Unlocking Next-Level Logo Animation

Now, some of you may be expecting some more critical comments about Apple in this video,
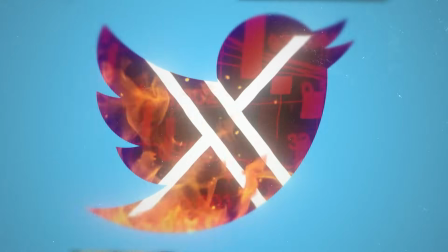(4:13)
because a previous video of mine did take some shots at tech messiahs and their followers. But I honestly use a lot of Apple products. I find them useful, and that would just feel hypocritical. So I'm just not gonna pay any taxes. Apple's 1970s logo is my absolute favourite and probably their most distinct. It had a very basic animation back then.
Apple, the personal computer.
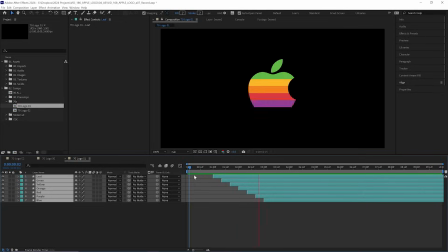(4:43)
To recreate that, all we need to do is separate the sections and have them appear on one after another.
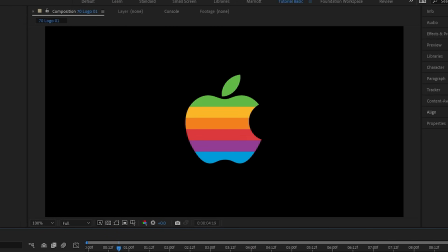(4:48)
But that wasn't enough for me. I wanted to get that rich analog feel graphics had back then,
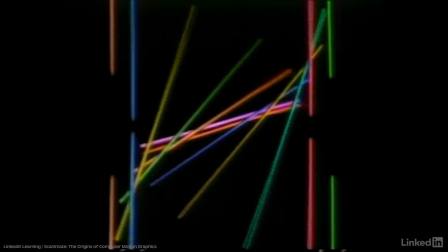(4:53)
and reference some of the earliest motion graphics of the 70s created on the first motion graphics machines like the Scanimate.
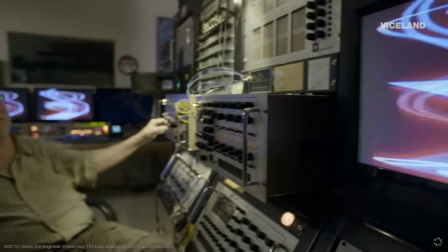(4:59)
They were way more limited than what we have now, but they pushed those things to the limit,
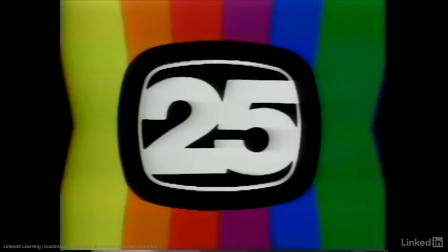(5:03)
and the results are so much more captivating than a lot of the work we have today when we have unlimited options.
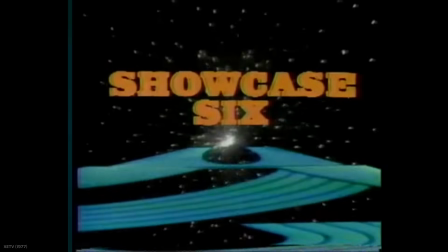(5:09)
They had constraints, and that's what we need to do to get that effect. Constrain ourselves.
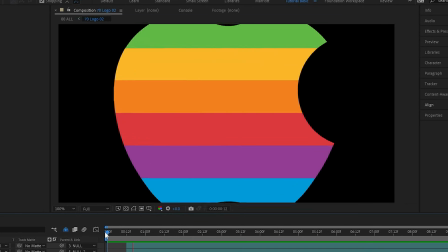(5:14)
I started by animating the whole apple scaling down and moving slightly into position so it felt like it was moving in 3D space.
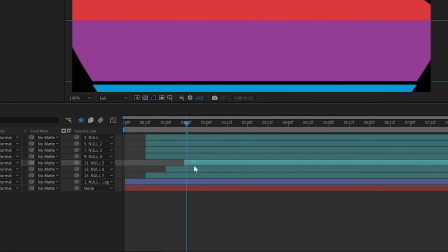(5:21)
Then offsetting each of the segments so it came together piece by piece.
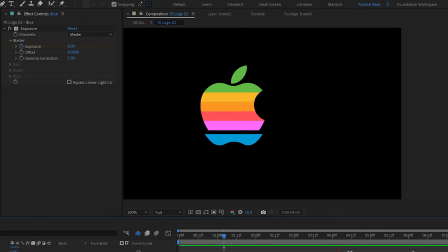(5:24)
I added an expose effect to each segment that increased when they stop and then faded off so they each kind of light up.
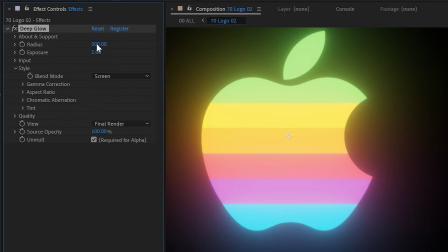(5:31)
For some effects over the top, I added my favorites on an adjustment layer, deep glow,
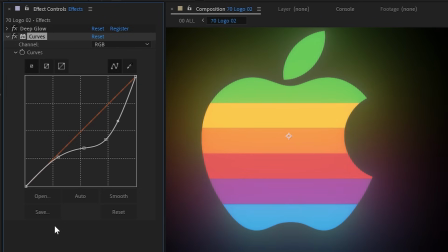(5:35)
a curves effect to darken it back to the original colors, and some grain with noise HLS auto.
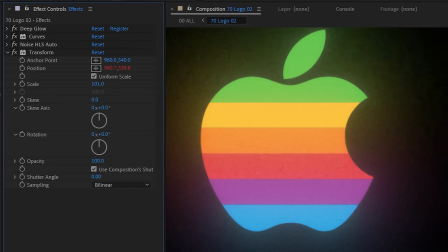(5:40)
Also a slight shake to emulate a kind of jittery VHS feel, with a transform effect and a wiggle expression on its position. But having something look like it's from the unthinkably distant past isn't just about the visual effects. Having the motion feel limited as well is just as important.
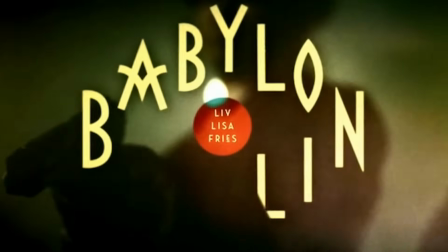(5:56)
An example that is both good and bad is the title sequence to Babylon Berlin, a great series and an almost perfect title sequence.
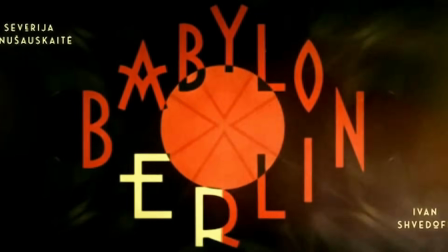(6:04)
It's set in the 1930s, so the graphics have a great Art Deco aesthetic.
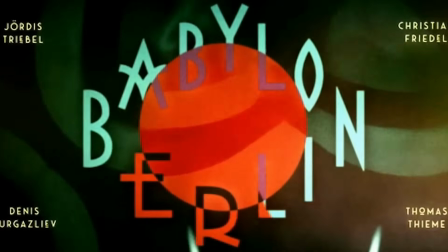(6:08)
It's shaking all over the place, there's a great montage of footage, some in negative, and a very linear radial wipe over the text.
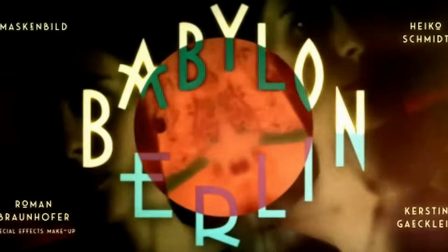(6:14)
Great contemporary imagery that sets the tone for the show.
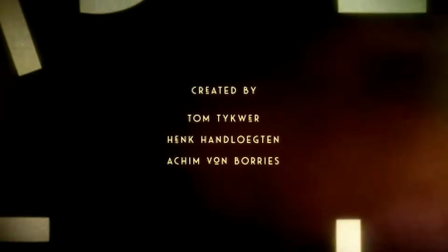(6:17)
But then at the end, it scales up from the center and it's just so snappy and smooth, it just feels too modern to me.
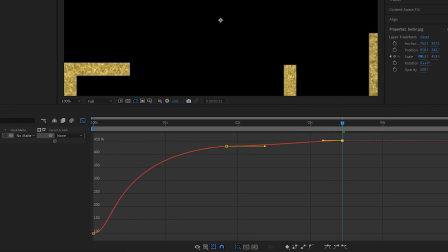(6:24)
Like this could have only been done in the After Effects graph editor. One motion that to me just feels out of place.
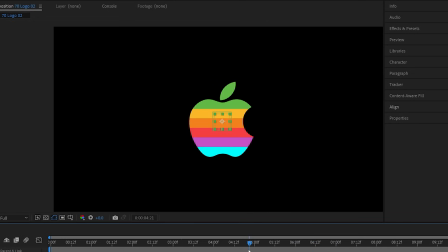(6:30)
So let's make sure to avoid that. I also wanted to include their tagline underneath, so I needed to move the apple up to make room for it.
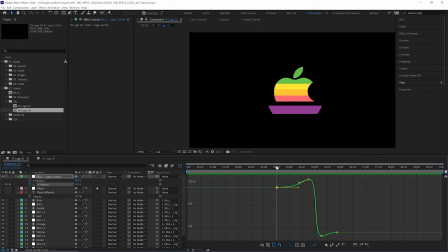(6:37)
Now normally we'd make a nice satisfying motion with easing, maybe some overshoot, certainly some anticipation, but no, we have to go linear.
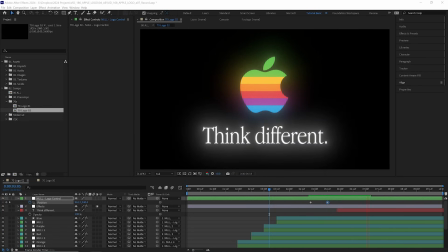(6:44)
Just 2 position keyframes, no easing, let it snap clumsily into place, with an awkward pause for a few frames before and after.
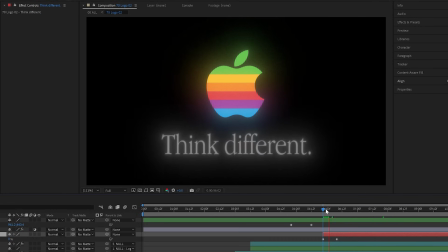(6:52)
That's all. Leave it and walk away from the keyboard. Let's just fade on that text with 2 opacity keyframes, linear as the day they were born.
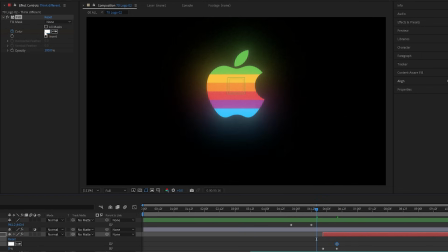(7:00)
But we can treat ourselves to a little bit of extra flavor by animating its fill color from red to white as it animates on. But still, this wasn't quite enough. I'd added those retro effects that I've added 1,000 times, but it needed something more. It needed something real.
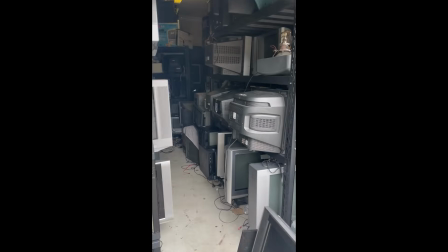(7:16)
So I left my digital workspace and adventured out into the real world, coming home with this sweet cathode ray child, Philip.
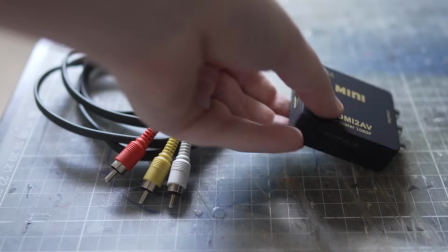(7:24)
I got an RCA cable and an RCA to HDMI adapter, and now it works just like an extra monitor.
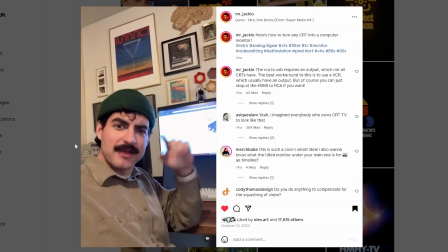(7:30)
Shout out to the wonderful Jack Harrison for his insights on getting this set up. But another important element we mustn't forget in these 70s graphics is the music.
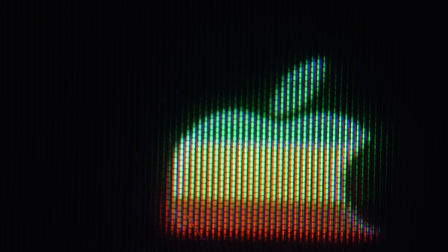(7:39)
So I whipped up a little ditty to go along with this animation using my 1978 copy of Ableton, and it was done.